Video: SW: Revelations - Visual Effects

Greetings, I'm Sap from Sweden, one of the many effects artists on the Star Wars fan film Revelations.
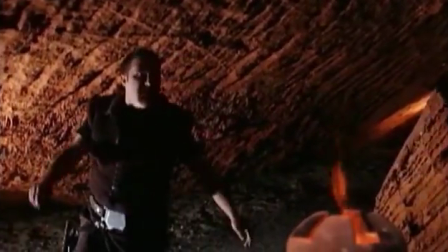My work on Revelations spanned from the tiniest of embellishments,
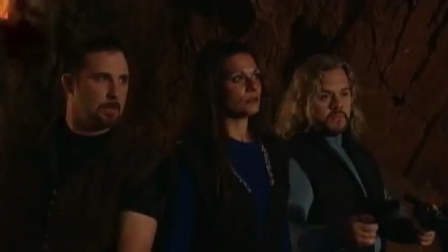like adding small background items to otherwise mundane scenes, to the creation of complete environments out of nothing.
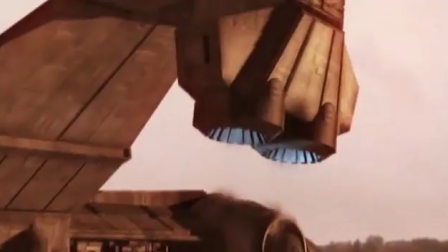But above all, it was an exercise in creative problem solving.
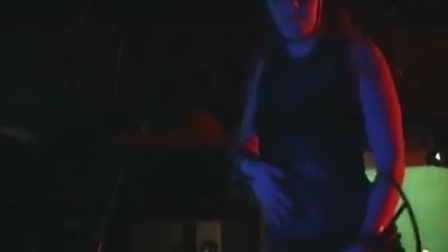For example, the opening shot of the bar scene.
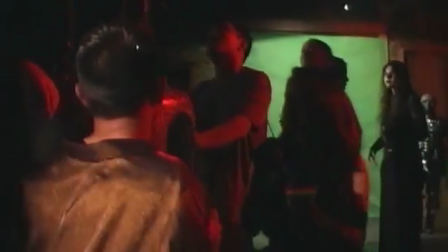The original green screen element as shot on a jib was a little bit shaky, so it needed to be stabilized.
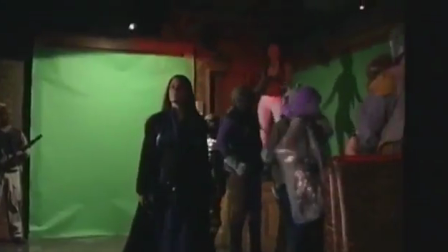While this greatly simplified the process of adding other elements such as the elevator or the vista of the city out the window,
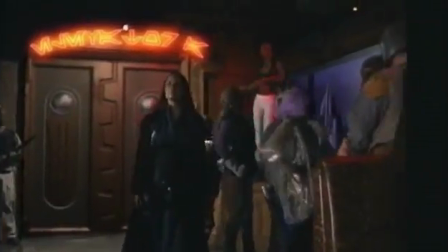it created a new problem, moving black edges at the edge of the frame.
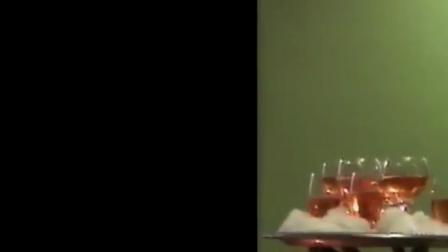To solve this, I filmed my wife on a makeshift green screen carrying a tray with some glasses and tracked her into the plate.
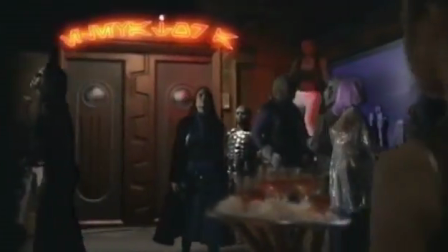And now the edges can no longer be seen.
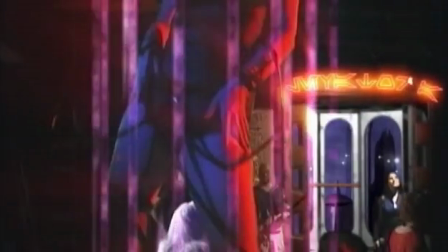To complete this futuristic scene, force bars and sparks were added to the dancer,
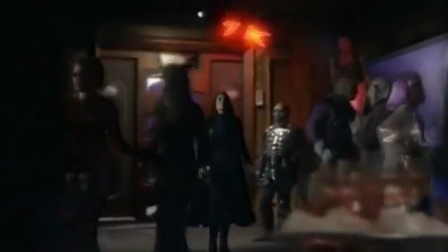and with some glow and a little smoke, we have the final result. The same principle was used throughout the bar scene.
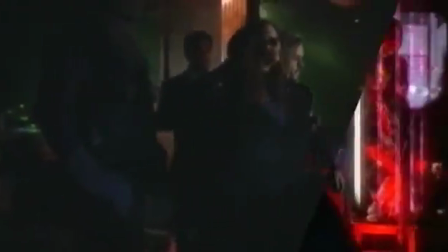Some shots, such as this, actually had to be masked by hand for every single frame.
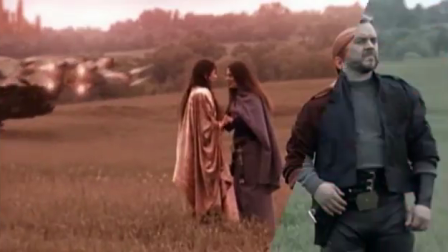Ouch! Another example is the closing scene of the movie.
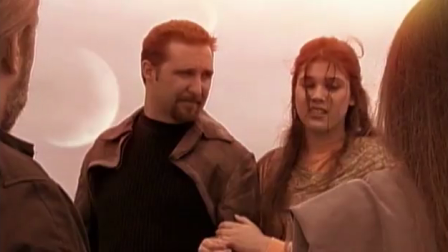The scene had no establishing shot.
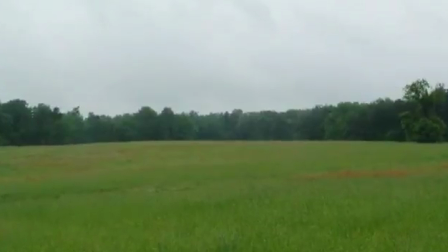To fix this, a simple high-resolution still image from the location was embellished with some mountain ranges and ruins.
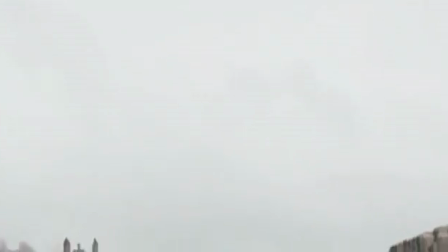Then, an establishing camera move was added by making the background plate a 3D layer in After Effects.
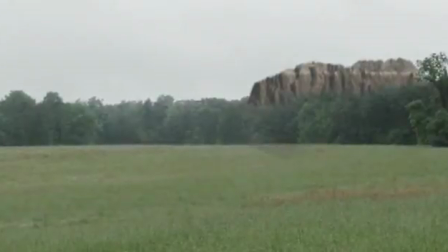It is important to do these things in true 3D, since simply panning a 2-dimensional plate around looks very fake.
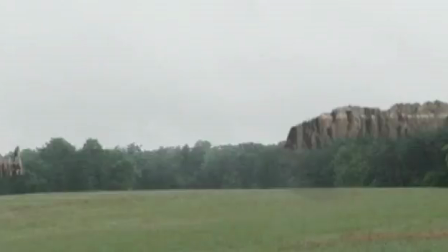To this plate, a scaled-down copy of our performers were added. Finally, the plate was further embellished by adding a small armada of ships as well as CG pilots, aliens and droids.
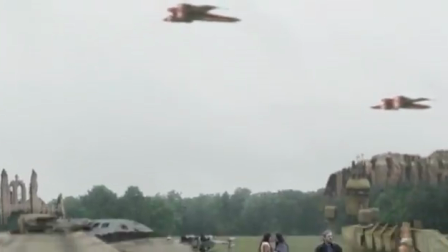Still, the end result was missing something. There was a sense of lack of depth due to the flatness of the camera move.
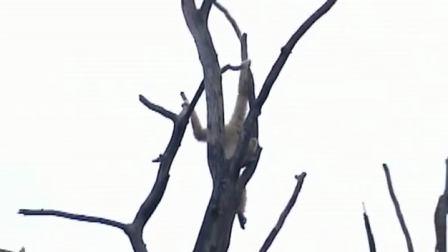Then one day, while visiting the local zoo with my children, I had an idea.
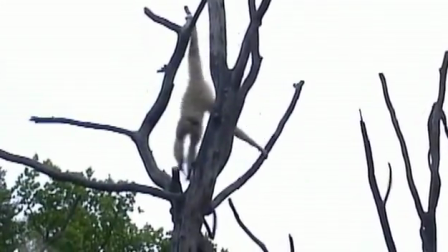I filmed one of those funny little monkeys doing his thing in a tree.
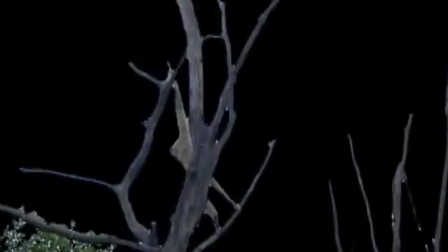Back home, I stabilized this footage, and using the sky as a natural blue screen, I now had some wildlife available. By tracking a pair of CG wings onto this monkey,
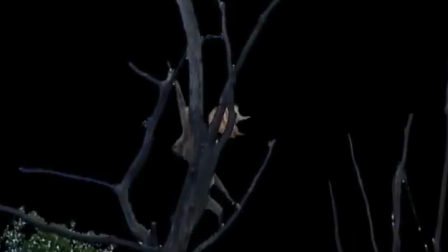we finally had transformed our quite normal zoo dweller into an intergalactic alien.
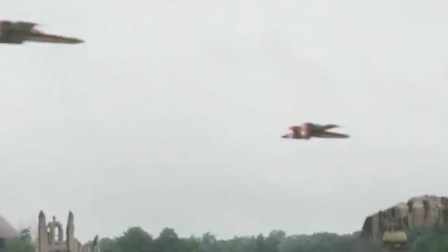And suddenly, we're not in Kansas anymore, Toto.
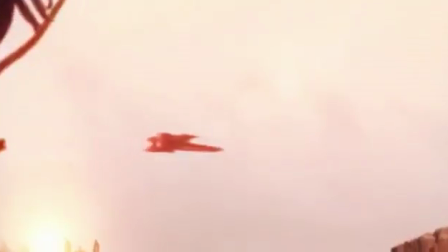Filing the shot off with a bit of lens flare and the sunset color correction, and there you have it.
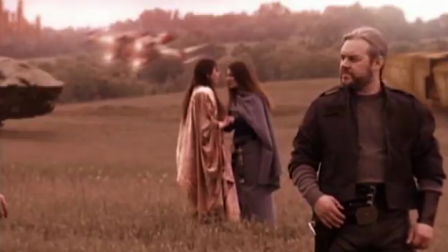A brand new establishing shot made out of stone knives, bear skins, and a Swedish monkey. Imagine that. One of the benchmarks that people often ask us, even those in the industry, are how many visual effects shots are in Revelations. And to be truthful, we really don't know. We don't know how to quantify it, because every single shot in Revelations, barring, I think at last count was somewhere below 10, had some sort of CG element that was introduced into it. It's very unique and different in terms of how most films are made. Most of them already have storyboards of concepts already created. I let our artists almost own a piece of the scene themselves, because Coronet is very much Zafer Mustafa's own vision of what it looked like based on the direction that we're giving them. So I think by them owning a piece of it and building some of it themselves got them more involved in the scene. I think it made them much more diverse too. Well, working on Revelations has been truly a labor of love. It has been a lot of work. I mean, a lot of work. Even a 9-to-5 job, this would be kind of pushing its limits.